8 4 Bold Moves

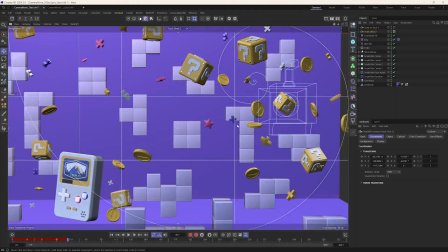You can see the wireframe of that camera there as well. And let me actually just go into the display.
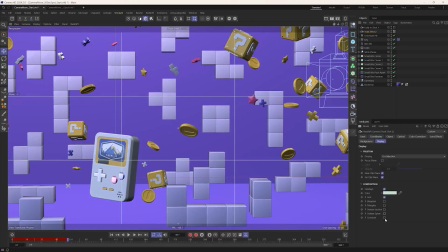Let's turn off the spiral grid.
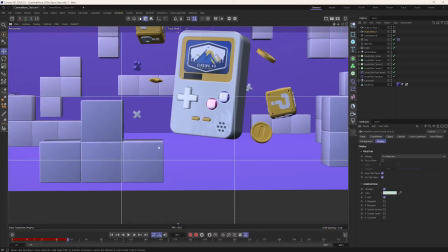And what we can do is let's actually maybe, because if we talk about layering, having that depth, what we can do is maybe get in on here
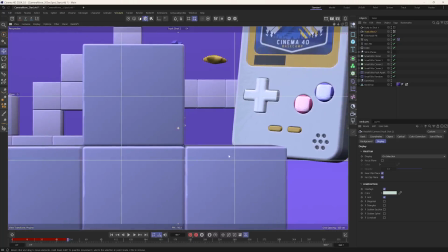and maybe we can truck from left to right and kind of reveal some of this.
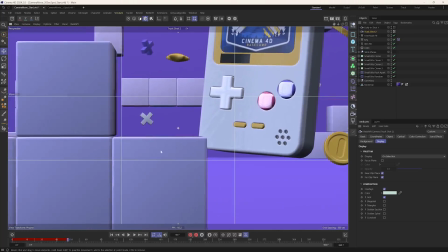Maybe use this little block here as a little revealing element here.
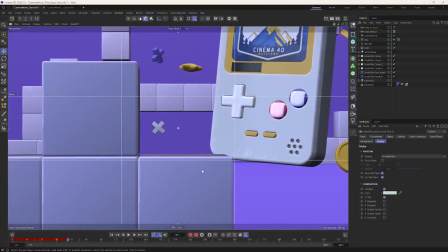So if we kind of align this to that bottom third there,
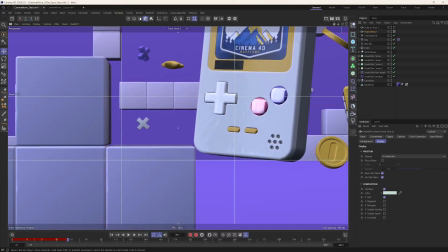see how like even the details of the Game Boy here kind of align as well.
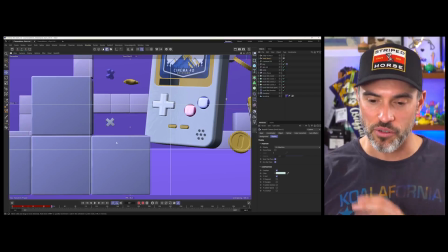So if we just kind of truck. Now the one thing I want to introduce you to is the concept of tangents. You don't want to create tangents. And so what a tangent is basically if I have this,
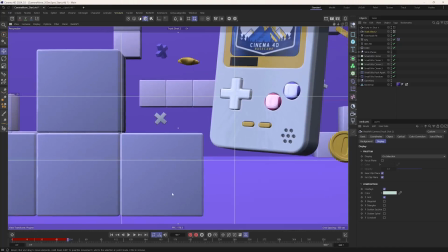the exact bottom of this object flush with the edge of the frame, it just looks weird.
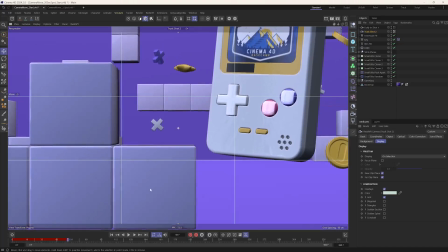So you either want to like give some room or kind of crop it off so you don't have that tangent.
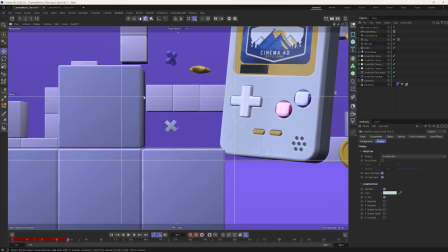So another tangent could be if we compose this shot where this end of this object match this end of this object as well, creates a tangent, looks really odd. So you just want either some space or some overlap, okay? So, another tangent could be, is what I go on through my tutorials all the time.
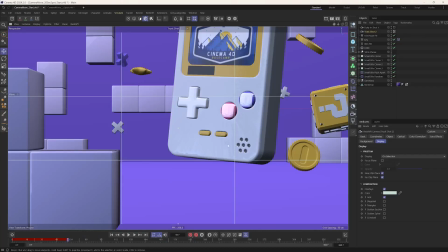I go on tangents, like I'm on a tangent right now. No, but if I have this Game Boy kind of perfectly flush to the ground,
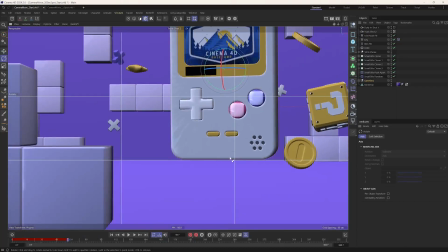that's creating a tangent right there, okay? So just a little PSA on tangents and why you want to avoid them.
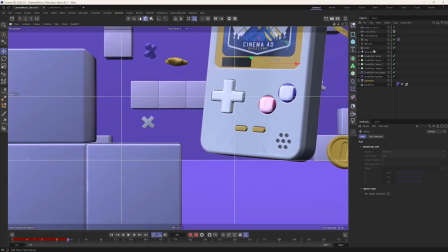Just looks weird. So if we're kind of zoomed in here, so I got the second shot, the focal length is 80.
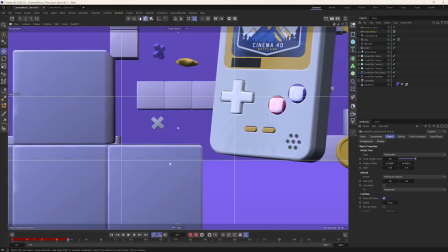I will have this set up where we're zoomed in a little bit more. That ground plane, like the horizon line, will be matched up with the bottom third, and this area will be 2. And then we got this nice kind of vertical element right here as well.
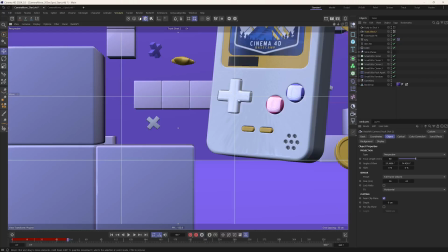We got this Tetris piece kind of aligning and leading your eye to the gamepad there, the directional pad. So we got a lot of stuff working for us compositionally here, and that's the sweet spot, right? And so now you're just kind of animating that composition, putting that composition in motion.
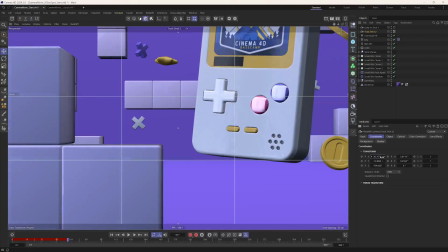And so again, a really nice smooth camera move can literally just be a truck from here to here, okay?
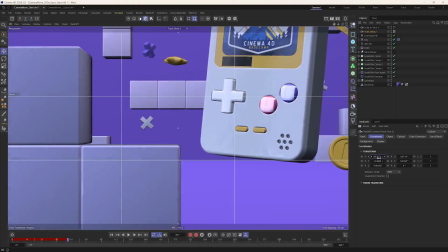And because we have all these foreground and middle ground elements,
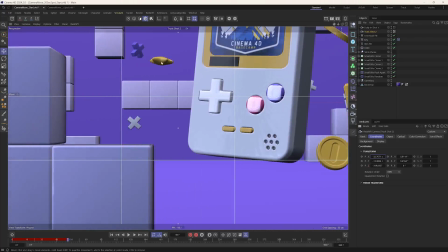we can sense the depth because we got this little star, we got this Tetris piece in the foreground.
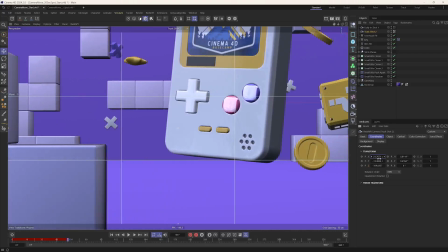We can see that kind of parallax happening, which is really nice.
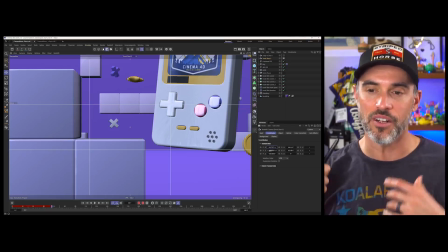So it's important to combine all your compositional elements together, layer things in your scene, all that kind of stuff.
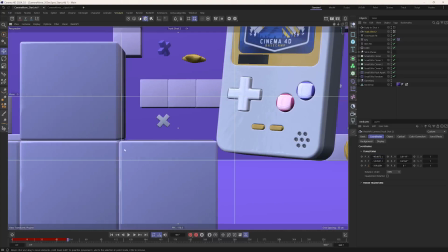And so let's maybe start right here. Zoom in a little bit more.
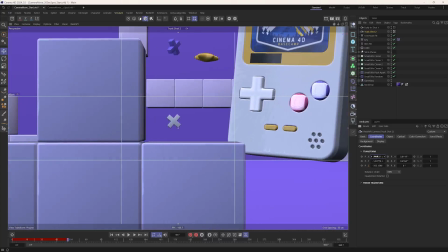So this is like a little bit of a medium shot.
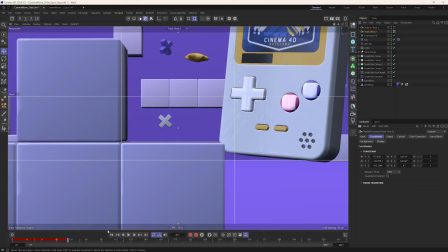And we'll set a keyframe right here in the X. And we'll go 60 frames, so we'll go to 120. So I'll just type in 120, then trying to drag to get to where we need to go. And we'll just move, say, right here.
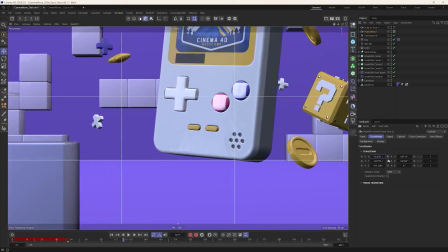And what I'll do is kind of align this where this corner of the rule of thirds is kind of matching up to the buttons, okay? And so I'll set another keyframe.
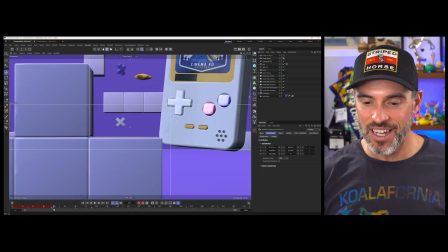So you always need to remember that you move your playhead, because sometimes what I'll do is I will not move the playhead,
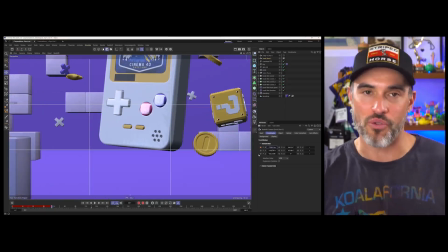and then I'll move the camera and then set another keyframe, and I'll just overwrite that first keyframe because I forgot to move my playhead down and set that second keyframe.
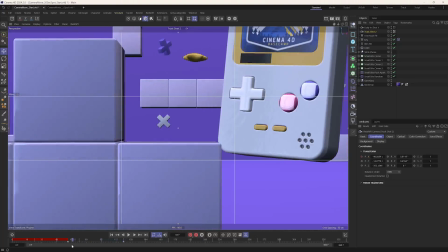So a little gotcha there. I'm sure you'll do it a few times before you get the hang of it. I do it all the time still to this day.
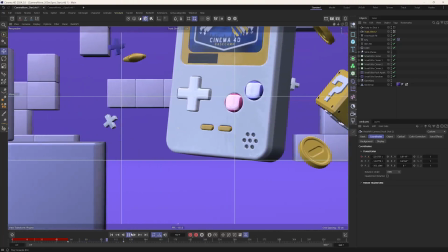So if we hit play from this point, you see we still have that ease in, ease out. So let's go to our timeline.
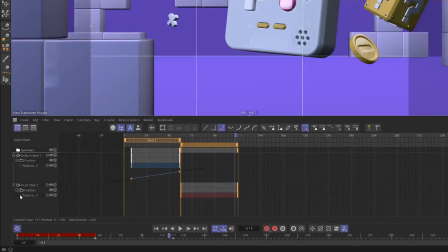Let's select this position track here. You can see the ease in, ease out.
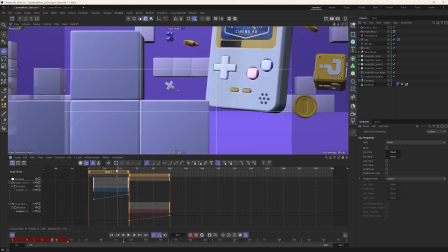Let's hit linear. And so now we got shot 1 and then shot 2.